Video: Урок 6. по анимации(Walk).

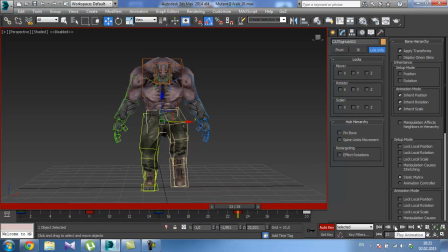Заколдыбало его что-то. О, сейчас получше. Ну и то, мы видим какую-то вот хромоту. Вы тоже это видите. С скопируем ключ, посмотрим.
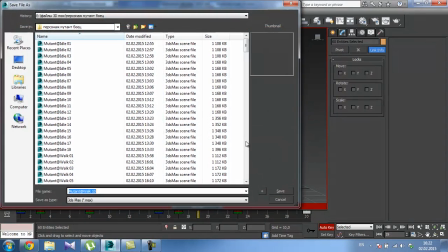Хромота присутствует. Потом вот такие моменты мы попробуем с помощью кривых убрать.
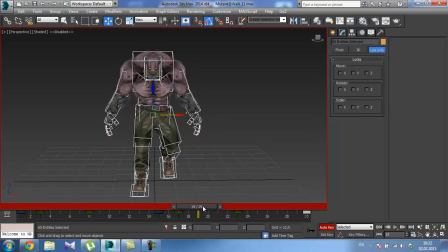Сейчас общая настройка у нас идет. Теперь вот в восьмом кадре еще, смотрите, когда он идет, вот здесь, он как бы немножко корпус у него вперед толкает. Вот, вот так вот. То есть в припрыжку за бутылкой пошел.
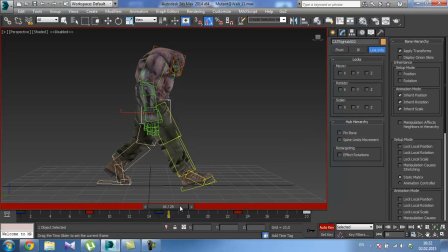Это вот это значение. Павай. Павай. Сюда вбиваем его. Этого много может быть. Поэтому, да, видите, это много. Поэтому 3 ставим, наверное.
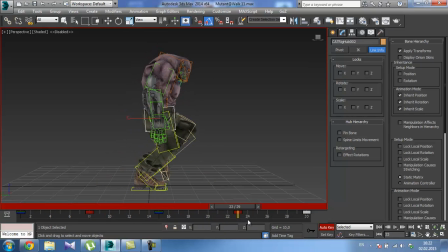Троечку здесь. Чтобы он как бы движение делал, но не так сильно явное было. Тройку здесь. Да и вот так и в принципе нормально уже.
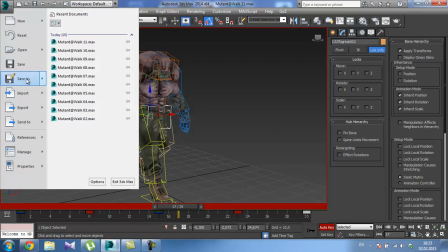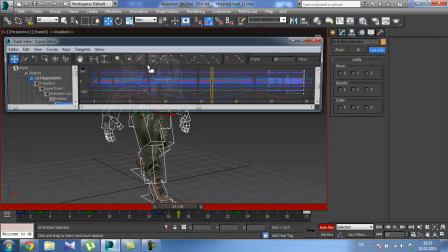Выделяем все ключи. Кстати, можно вот здесь сразу выставить. Вот. Вот видите, почему у нас хромота была. Смотрите, вот сюда залезли какие-то ключи. Естественно, их надо
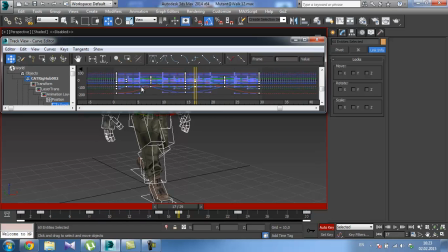удалить. Мы их удалили. Вот обращайте на такие вещи внимание. Поэтому и вот эта вот колбаса, как говорят, типа в одном таймлайне всю анимацию, вот такие вот могут быть проблемы.
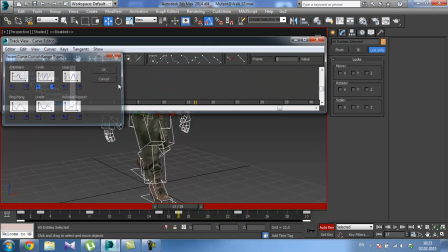Контроллер. Вставляем цикл и сейчас смотрим.
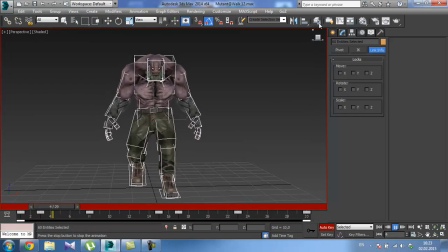Все равно на как будто вот. Смотрите, без ключей такие вещи.
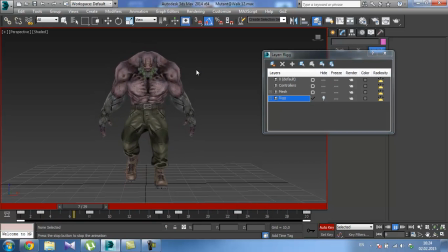Да пойдет пока.
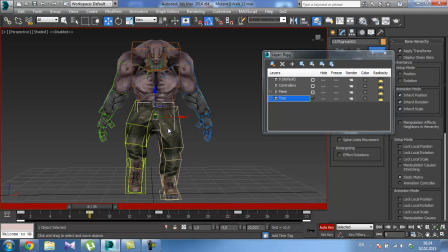Вот здесь, кстати, вот смотрите, опять же, вот в этой позе можно немножко таз тоже подкрутить, но прям чуть-чуть, вот 3 градуса. То есть нога это задирает таз в эту сторону. И здесь также, смотрите, 3 градуса.
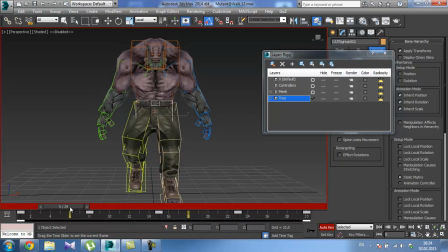Прям вот немножечко. Там задрали 3 градуса таз сюда, а корпус можно, смотрите, на 2 градуса, чтобы как бы перекашивало его.
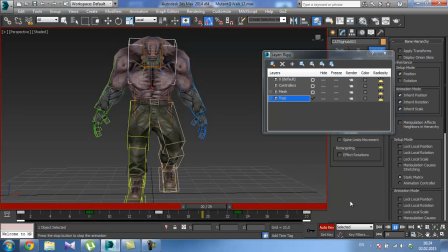И здесь 2 градуса. Типа прогуливается.
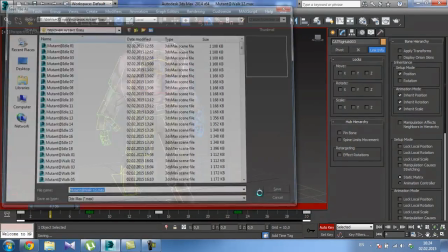Ну, мы видим, что анимация становится лучше. Сейчас добавим голову, руки и вообще не стягивается.
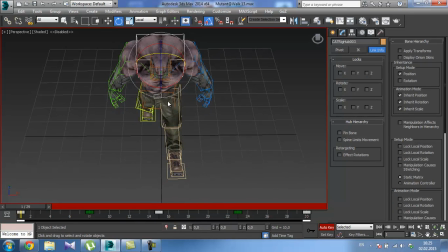Корпус теперь. Если у нас нога и таз поворачиваются в эту сторону, следовательно, тело в противоположную. Тоже не переусердствуйте, где-то 7 градусов. Также здесь. Если будет мало, подкрутим.
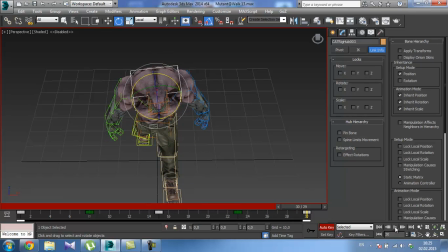Смотрим. Ну, вроде нормально идет.
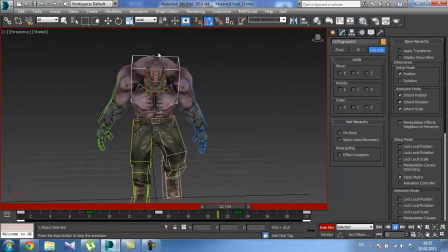Смотрите с разных ракурсов, чтобы одинаковая анимация была. Одинаковое вращение. Теперь руки. Не, давайте голову немножко.
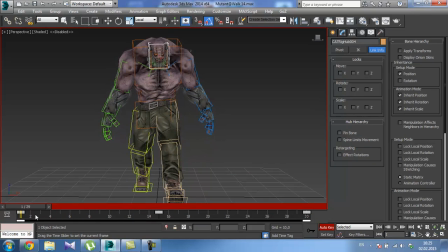Голова у нас, видите, поворачивается вместе с корпусом, с грудью. Поэтому ее немножко вот в эту сторону. Там 7 было, у нас получается где-то 5 градусов. 5 градусов здесь, 5 градусов здесь.